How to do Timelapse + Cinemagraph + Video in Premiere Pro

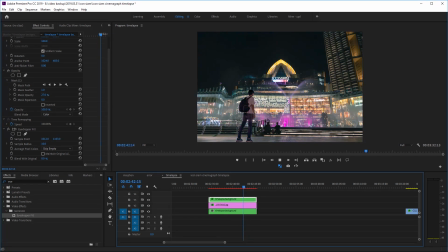Obviously you can, that's no right or wrong, you can tune it to whatever you want. but now it's like kind of like a slight lighting effect or color effects to make it the person more more blended into the the background and the one other thing we might do is basically let's say the
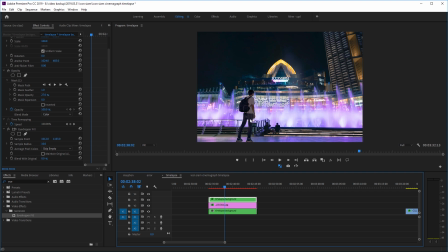light is coming from the fountain we might want it to just hit kind of the front edge of the person so right now basically just hitting the entirety of the person including like the backpack and the back back edge of the leg which kind of in reality if he's standing you know like
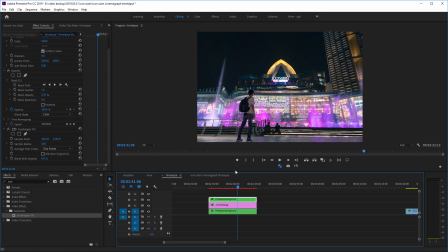here the light's coming from here he probably wouldn't be hitting like his back So instead of the original mask where it's covering the whole area,
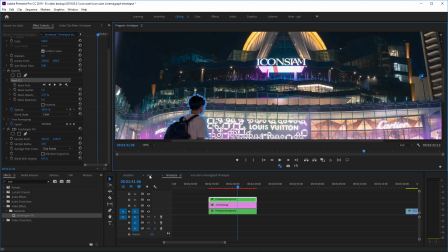I might want to go in and kind of just move the mask around a bit So it only maybe,
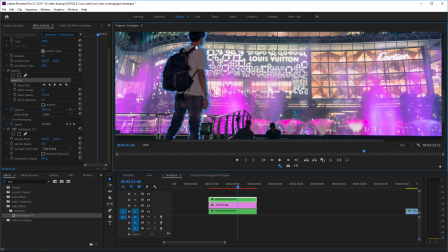you know, instead of affecting the entire person just have it affect the front edge right here So you can just go in and kind of like, you know, move the mask around just like so and have the effects Just beyond the front edge of the person.
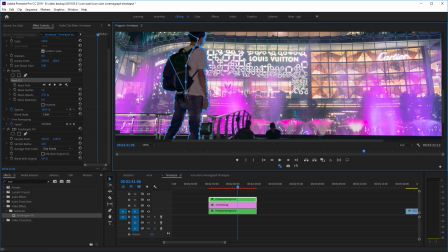So I'm just gonna move the mask around for a bit And then when I finish, we're gonna come back and have a look at the rest of the process Okay,
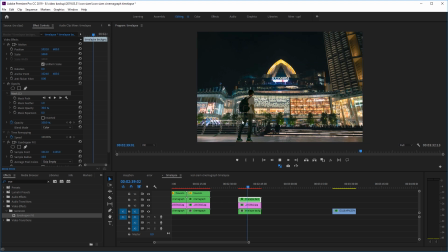now I've altered the shape of the mask so that basically the lighting effects are only affecting the front edge of our model and the back edge like the backpack around here and his far back is not being hit by the light anymore. Now one thing though, if we zoom in, the edge right now is a bit too sharp for my liking.
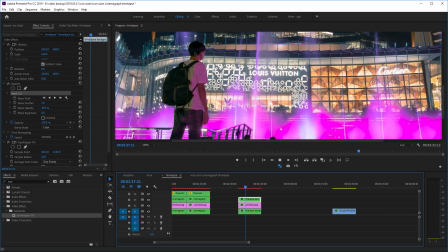So like you can see kind of like the edge where the lighting effect is happening and where it's not.
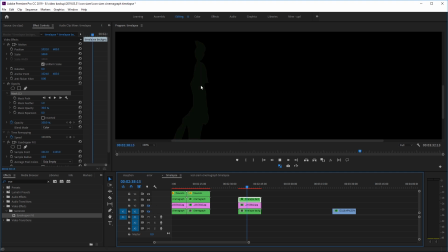So if we just look at the time-lapse background layer, we can see it basically this is what we're having right now so we might want to kind of feather the edges out a bit so in the mask option we can go to the mask feather instead of one this time we can have it maybe around 27 so right now we have a look the edge is much softer and it should look a bit
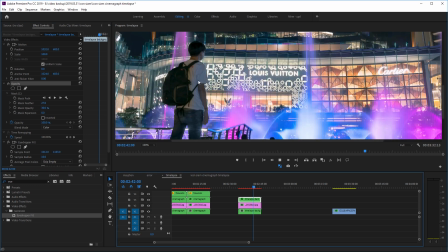more realistic so we turn the bottom layers back on now you can see it you don't see that edge anymore the lights kind of like
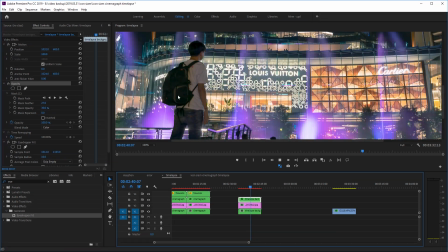fading a bit so it's hitting his his frontier and just kind of fading into the the model so we look it looks a bit well quite
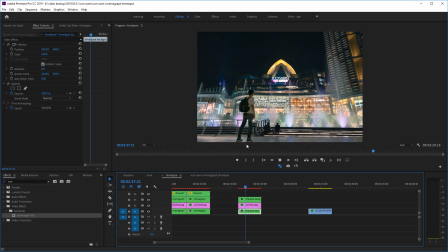a bit nicer really okay well you can just stop here if you want you basically have your cinemagraph time-lapse kind of thing but uh well we might as well just add in the fireworks right so okay i'm going to go to the uh the fireworks layer and again just like a
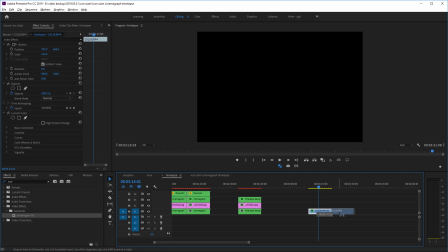time-lapse layer i'm just going to make a loop out of it because this time around i think it'll be even like more jarring it'll be easier to spot the uh you know when it ends and starts again so jarring jump, right? So again, I'm just going to use the exact same method.
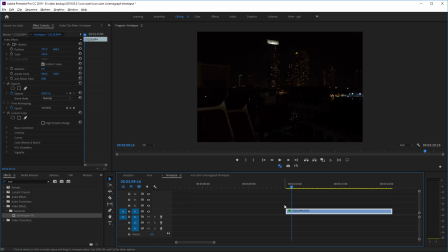I'm just going to go to the beginning, go 15 frames, and then trim the beginning part out just like so. And again, just make another copy and place the copy right at the end. So basically right now it's playing to the end and then, you know, starting to loop again. And again,
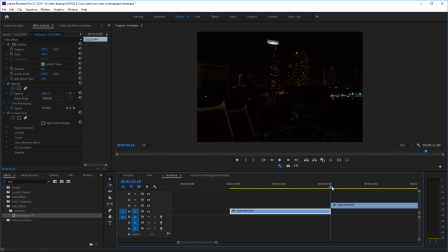I'm going to drag out the first 15 frames that I've trimmed so 15 here and I'm just going to drag it out like so and then again I'm just going to fade the second layer in slowly so I'm just going to go to the beginning and put the opacity at zero
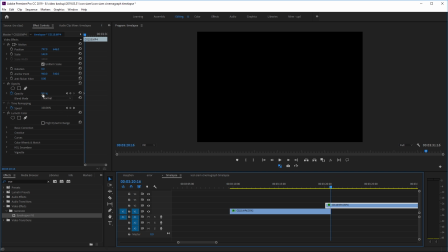and then when it's finished its loop put the opacity at 100 so now I think the transition or the looping should be more kind of seamless and as you can see right now it's fading into the second clip and then start playing,
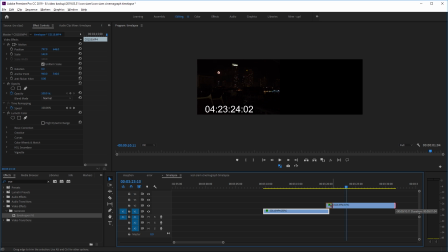you know, on the second loop. So again, we can just trim this back all the way to the beginning because basically with loops, it's fading, fading, fading into the loop and then it starts again at the beginning, right? So again, I'm just going to tidy up this up quickly.
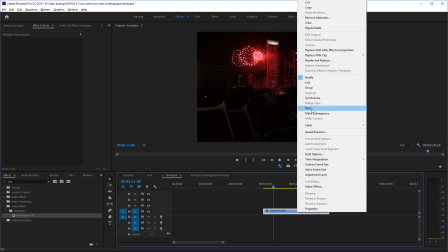I'm just going to highlight these two layers, right click and press nest just to, you know, group them together in a new sequence.
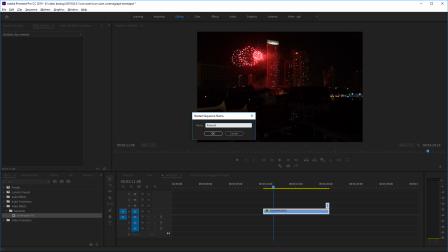Maybe call it firework or something like that. There you go and we have our new layer.
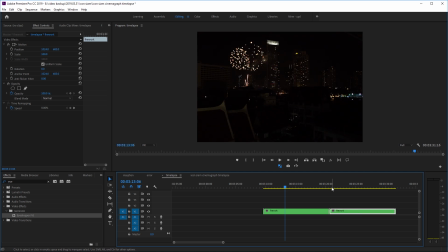So we just place this next to each other. You can see it just kind of loops much better.
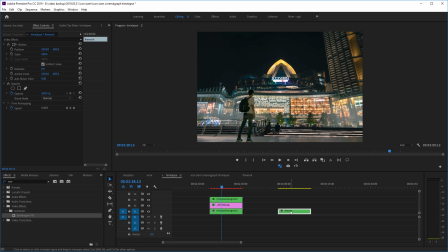So now we're going to place the firework layer on top of the layers that we've already created.
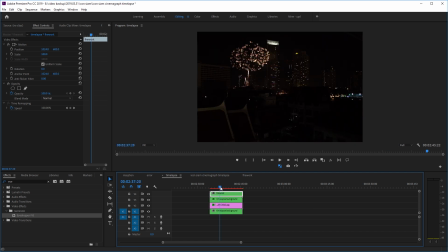So I'm just going to drag it on top of the rest of the layers and obviously right now it's obscuring the rest of the layers underneath. So we're going to change this blending mode from normal to lighten.